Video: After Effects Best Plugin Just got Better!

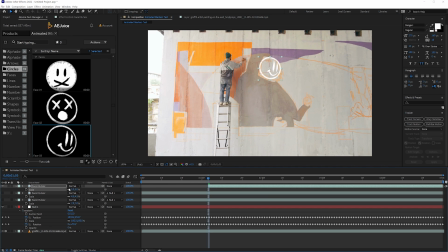Another really helpful tip to composite in these motion graphics elements is to also change their colors to match whatever footage that you're using. And one way that you can easily do this since they're also built in with alpha transparencies is just to use the fill effect.
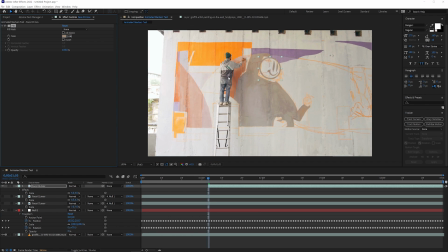Select whatever color you want and instantly it's gonna change to that color.
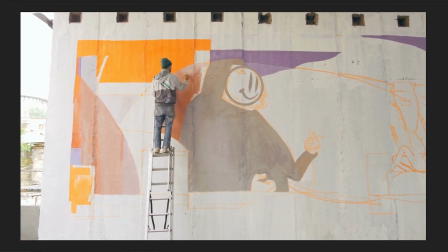Now already I like the way that this looks but I can take this another level further by layering up multiple elements So that my
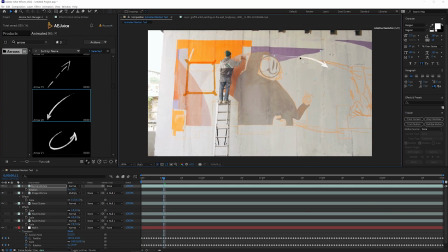scene is well populated and all of a sudden It looks like this graffiti artist is making an artwork that has come to life I also love the way that
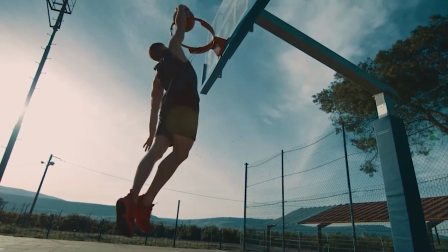this basketball scene takes this another level further by not just having 2d motion tracking data But 3d motion tracking data which makes
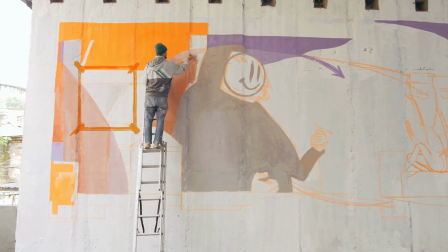this slam dunk look so much cooler and stylish Really the possibilities are up to you and your creativity next up we have Burning Transitions.
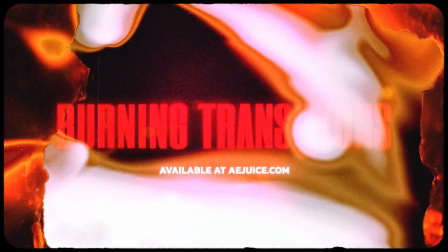This pack is in the category of Transition Packages,
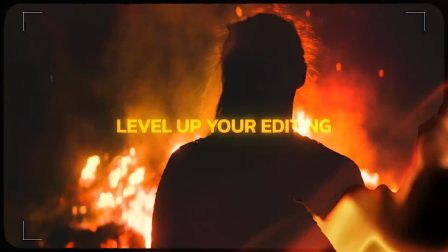which this bundle comes super stacked with so many different ones from Seamless Transitions to Cyberpunk Glitch Transitions,
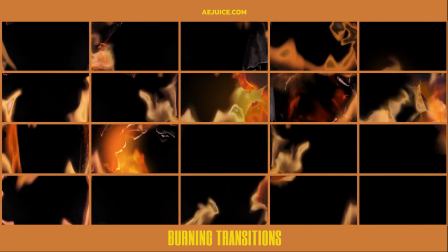but one of my favorites is the Burning Transitions. The reason I love the Burning Transitions pack is for obvious reasons.
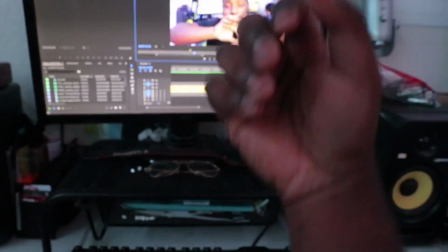I mean, we did the Fire in Hand effect, and I think this goes really well with it. And also, just take a look at how these two scenes,
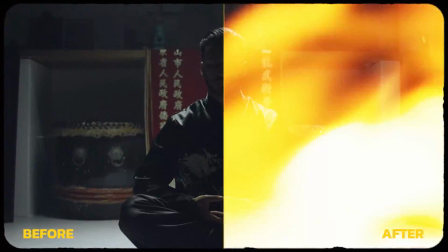which have a hard cut in the middle of them instantly gets so much more energy and interest by adding in a nice burn transition.
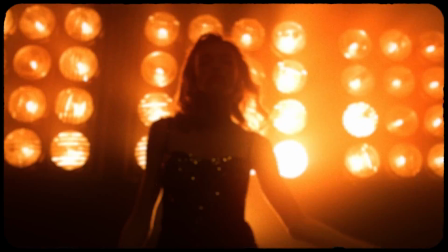The really cool thing about this pack is that it doesn't just have film burns but it also has paper
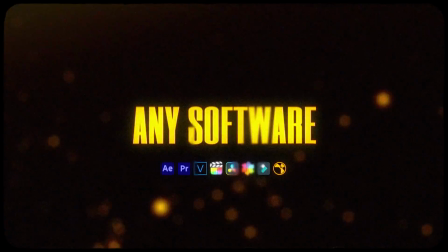texture burns and luma matte burns so you can really customize the way that you want this to look.
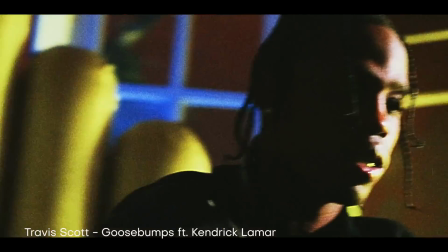Looking at these transitions reminds me of something straight out of a Travis Scott music video and I also love how quick and easy it is to apply.
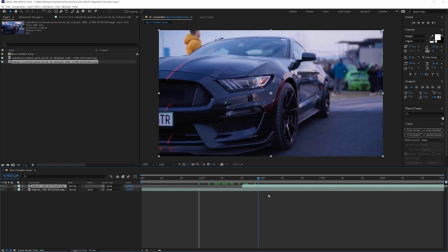So to apply this burn transition all I have to do is have two clips that I like,
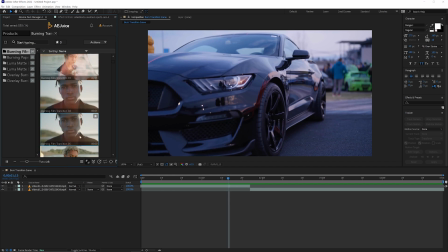put them next to each other inside of an After Effects composition, and then I can go ahead, preview whichever transition I want, and drag and drop it right into my composition.
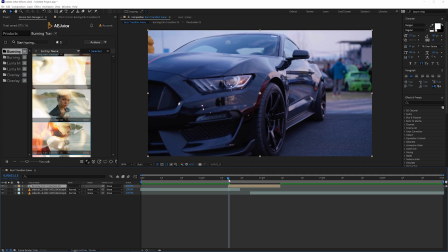Bam! Just like that, it is imported into my composition.
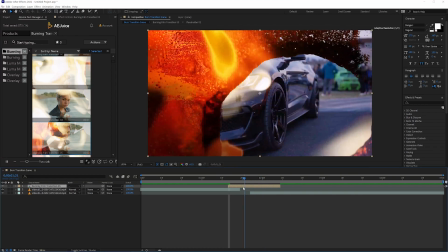Now, as an added bonus to make this have a little bit more style to this, I can actually go into that transition composition and change the color of the burn.
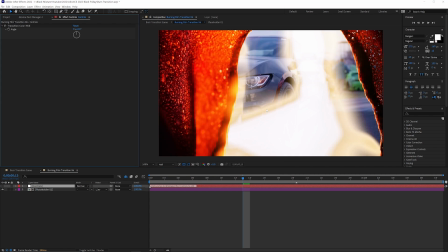There's a hue rotate wheel which will allow me to easily change the color of this effect. Now I like this purpley looking color even though it's not realistic at all but it matches
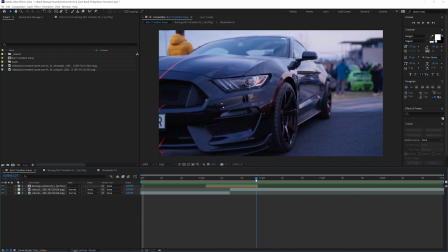the footage and it gives it that nice Travis Scott-esque burn transition look.
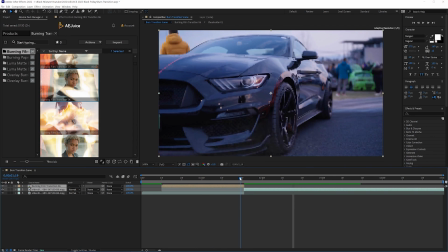There's a bunch more that can be made with this pack so it's definitely fun to play around with. Okay the last really awesome package that I want to talk to you guys about is the Historical Timeline Constructor.
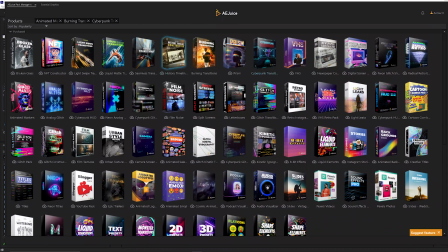This pack is really dope because it can help you create something that looks like it came straight out of a Vox style
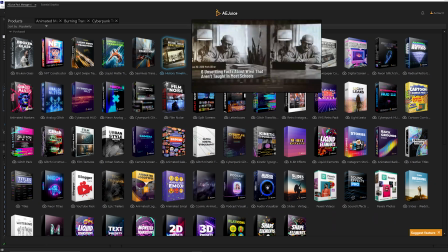video or a generic Netflix documentary in a modular and easy to use way. There's a bunch of customization and the results look so impressive. I'm going to show you how to use this.
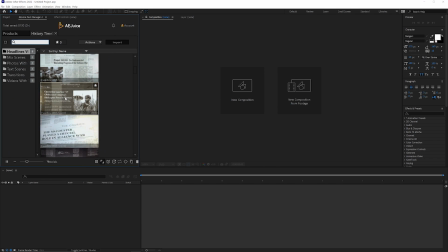All you got to do is open up that pack and then I can preview all the different scenes that are in there and choose whichever one I think works best. Once I have one that I like, I can go ahead and click and drag it right into my composition. So I like this headline with this text layer.
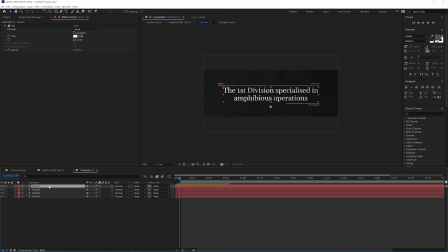Once that's open in the composition, I can select on that text holder pre-comp, open it up, and change that text to say anything that I want it to say. Bam! Just like that, if I hit preview, I have a pretty stylish looking motion graphics intro.
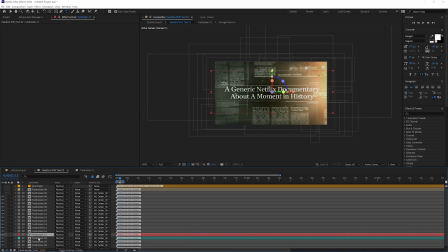Now again, just like all the packs that are in the I Want It All bundle, this one is highly customizable. So if I want to change the color correction of this, I can by going into that controls layer and checking out all of the different effects controls that are neatly labeled out for me. So without having to navigate a bunch of different layers and things like that,
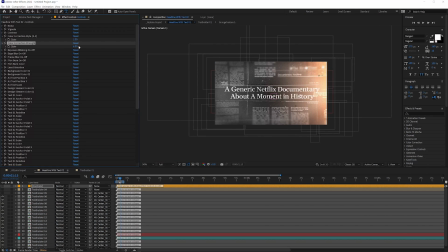I can just look on this left hand side and pick anything that I want to change such as if I want to make the edge blur a little different or change the lens distortion.
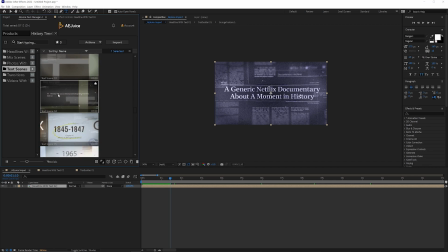I can also change the camera position to really make this template my own. And guess what?
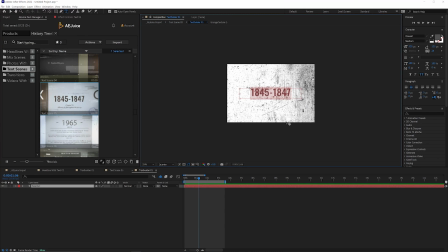This is just one scene. So you can already imagine what happens when I start to layer up multiple scenes together and then start customizing them.
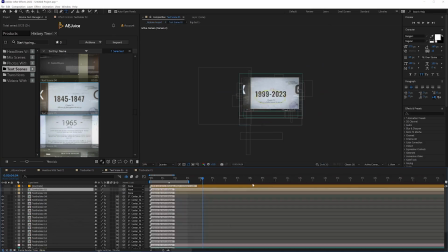This is a really quick, easy, and effective way to have a box style video or a Netflix documentary style video just like that in After Effects.
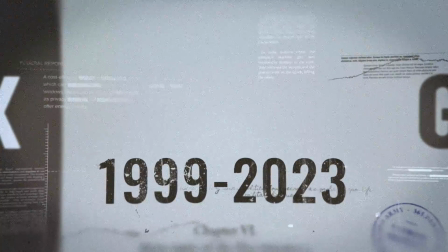And for that reason, historical timeline constructor gets a well-deserved black mixture stamp of approval.
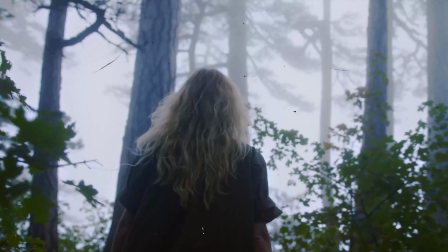Now there's so much more that I want to cover in the I Want It All bundle, but I don't have enough time.